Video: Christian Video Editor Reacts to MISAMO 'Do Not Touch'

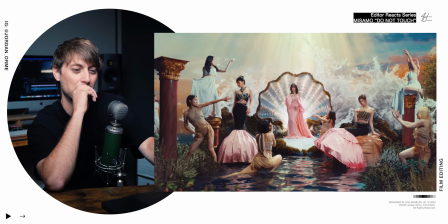8:20 what is this scene dang okay first of all look at this image this is beautiful artwork but the wave like crashing over the background looks really awesome how slow motion it's in but the thing that ruins this shot for me is the fact that the water in the front here is in normal
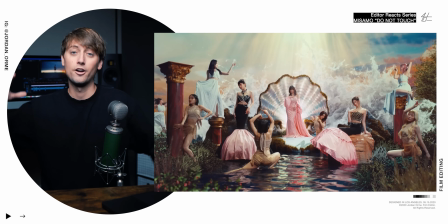8:37 motion i wish this was also in slow motion to sell the effect that they're in normal time but the environment around them is in super
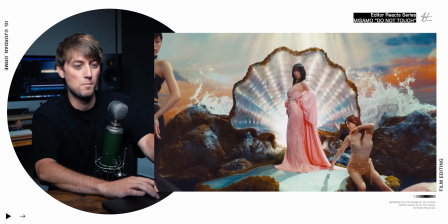8:45 slow-mo for the first half of the shot it works you get this super slow-mo wave it looks awesome and then you get this fast moving water
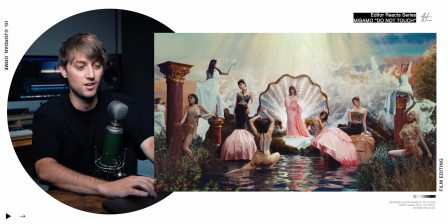8:52 in the bottom which i understand why they did it because it's really hard to put a person in vfx water and
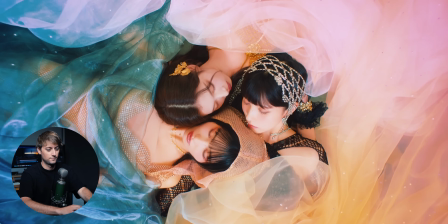8:57 make it look real very difficult to do like this i
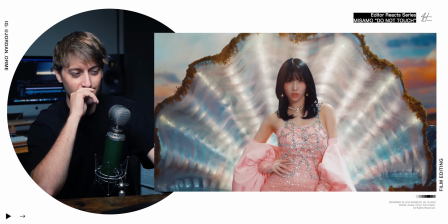9:02 this idea is so cool i just it just wasn't quite
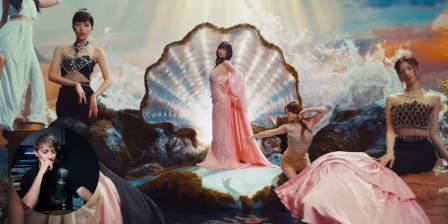9:08 executed right in my opinion but bro let's talk about the
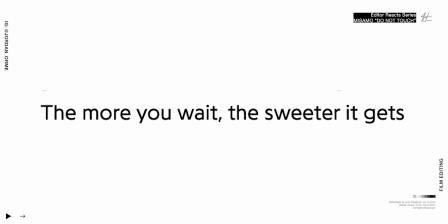9:13 lyrics of this song bro it says the more you wait the sweeter it gets which is crazy true you know how if you're super hungry or if
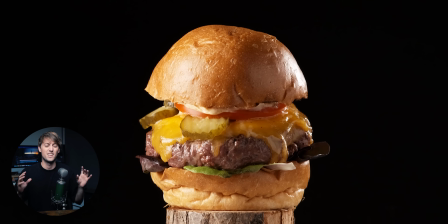9:21 you haven't eaten in a while and you just eat food like literally anything tastes good it's just like so much more delicious that's literally how relationships work ashley and i waited until we got married and bro let me tell you it is so much better when you do it that way it's crazy
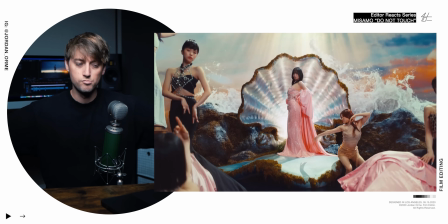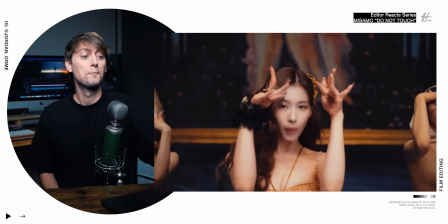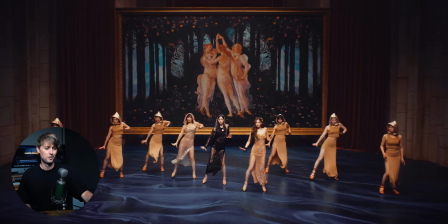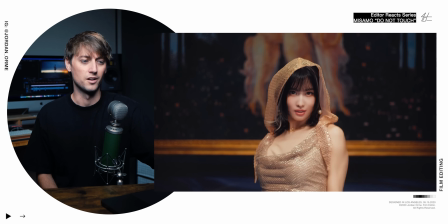9:54 This is the cleanest music video I've seen in so long. That feels like it should be in slow motion like the beginning is like
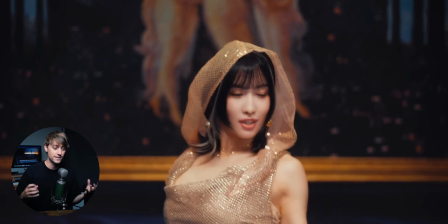10:06 That feels like it's really energetic and quick and that's why we see the dancing But then when we cut to that crazy slow-motion shot right on the
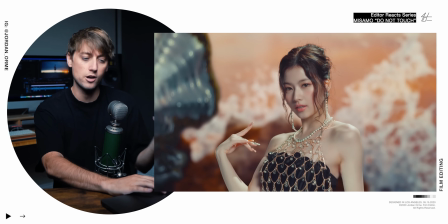10:13 We get that contrast and I love that
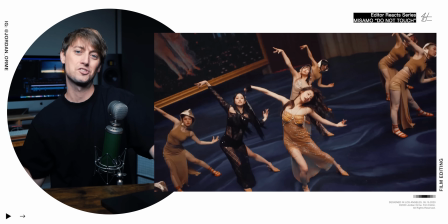10:18 This shot right here in particular is so refreshing not only because there's a slow-motion wave, but the slowness of the pace is nice
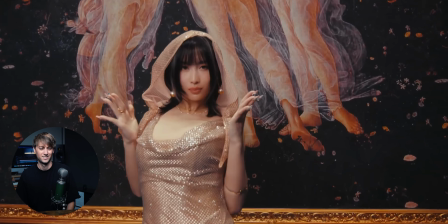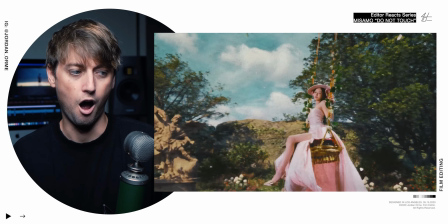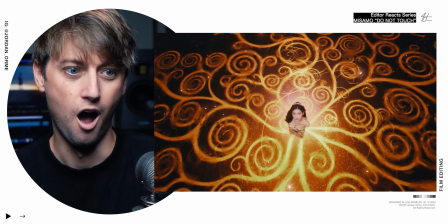What is this bro?
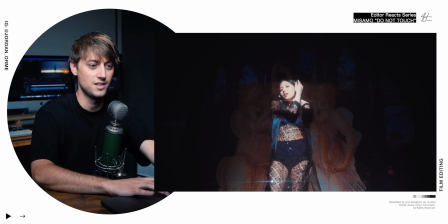10:46 I wonder if they made this with AI the band is three members and this entire scene There's this giant huge painting behind them and then at the end of the course
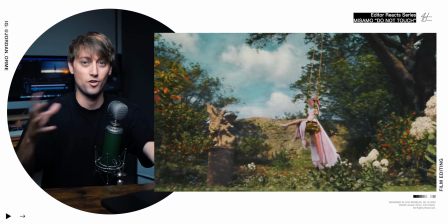10:54 We actually go into the painting and the whole music video transformed literally into a painting if you look at this flower Right
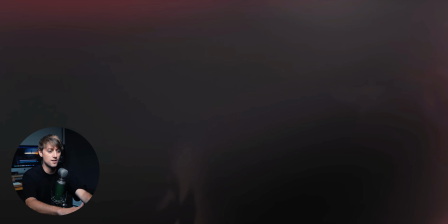11:01 here. It looks like it's a stock footage flower But then all of a sudden you see this filter applied to it And it's almost like they ran it through AI and said make this like impressionist artwork and here you go
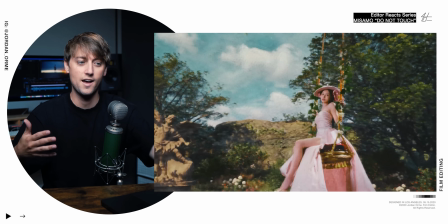11:15 So it looks like a combination of AI and after-effects
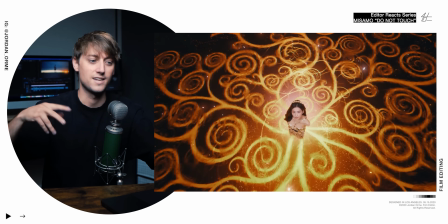11:20 using 3D mapping and 3D modeling to actually create these crazy cameras.
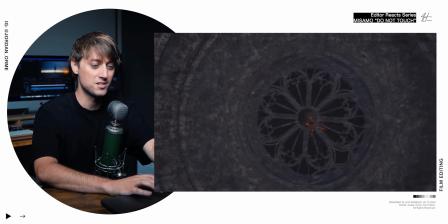11:26 This is nuts, bro. I want to see a whole music video that looks like this.
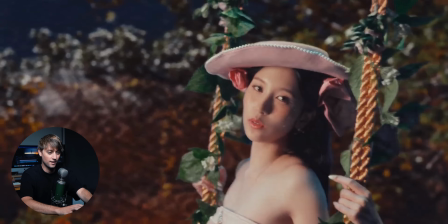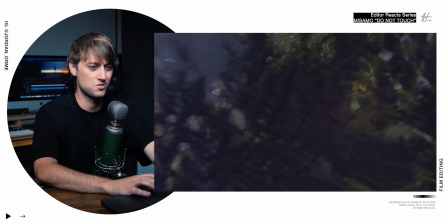11:36 It is so pretty.
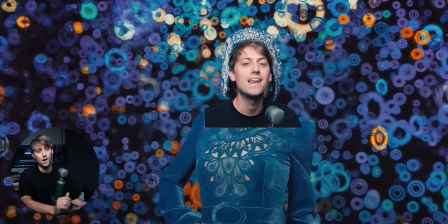11:41 I want that bedazzled hood, bro. I want it. I'm not going to lie. That's fire.
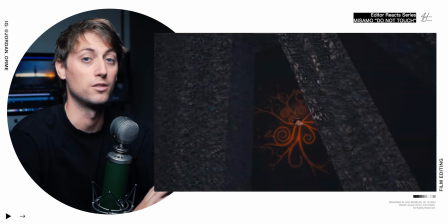11:46 I also love that this impressionist artwork scene is happening during the bridge because the bridge of the song is unlike any other part of the song and
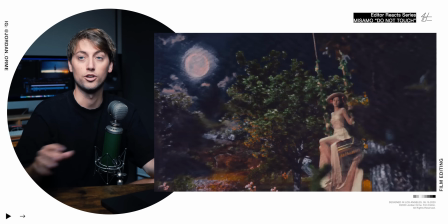11:53 to reflect that they made the visuals of the bridge look crazy that's the best way to do a bridge in a music video make it look
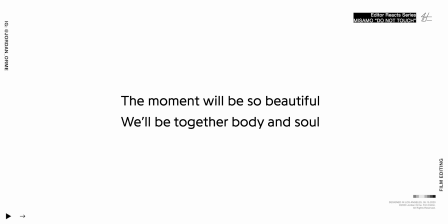12:01 so freaking different from the rest of it so the lyric says the moment will be so beautiful together body and soul so when you wait for that moment when you're finally together the bible actually says that two will become one flesh and research actually points out that there's a bonding hormone called oxytocin
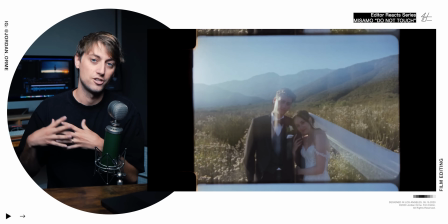12:18 that is released during sex. And that's why you feel drawn and tied to your partner. You build almost like a soul tie attachment to each other.
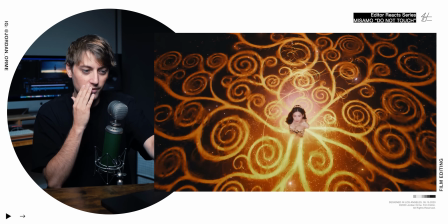12:28 And then, bro, this is so gorgeous.
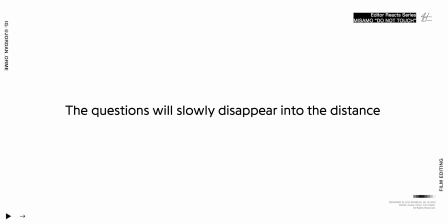12:34 Oh, and she also says the questions will go away. They will disappear. When you have a committed partner, there is so much peace knowing that they're never going to leave you or betray you or go be with someone else. And that's why God created marriage was for that security.
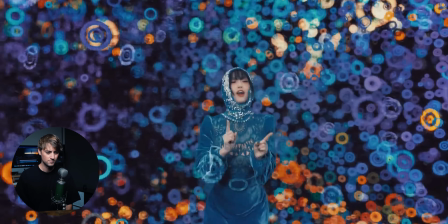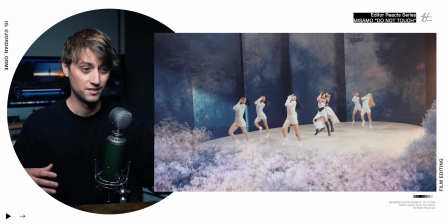12:57 Okay, so now they're like inside a painting They're inside this like romantic area
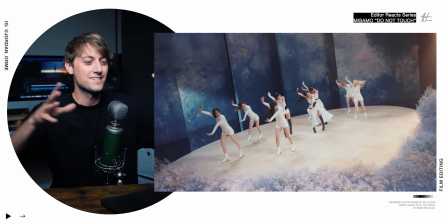13:05 Right on the wide shot Because the camera's moving the whole time It's moving, it's moving, it's moving And then when you get a static shot like that There's so much attention drawn to it Because the contrast creates focus Brother
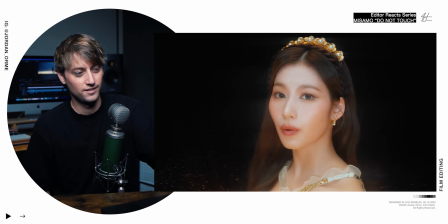13:17 They are living In an impressionist painting
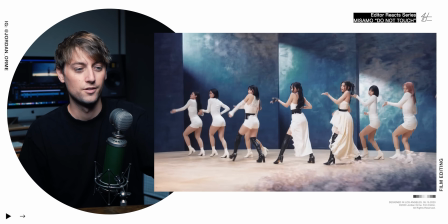13:22 Now that they've been able to properly address the relationship
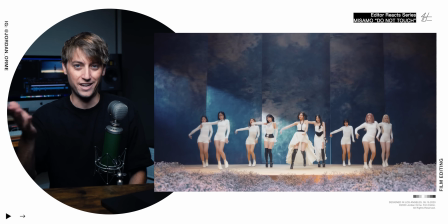13:30 The transformation the character arc is so real.
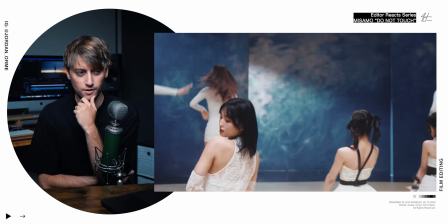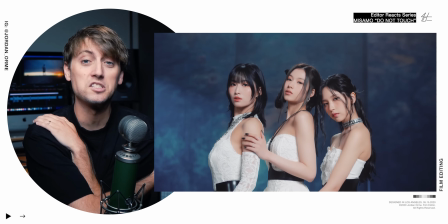13:39 Oh It's like he finally was able to touch her. That's why there was like a backwards
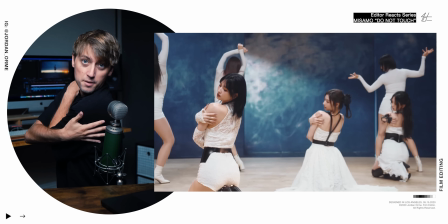13:44 Touch because it's supposed to look like somebody else's hand and it's like a gentle nice touch Finally created a healthy relationship in pop music
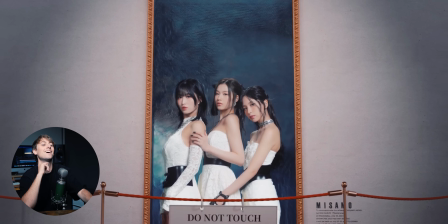13:55 oh they are artwork and it says do not touch that's so clever all i gotta say is the best things are worth the wait remember the editing formula is 50 off don't miss it jesus loves you so much and i love you guys too have a blessed day peace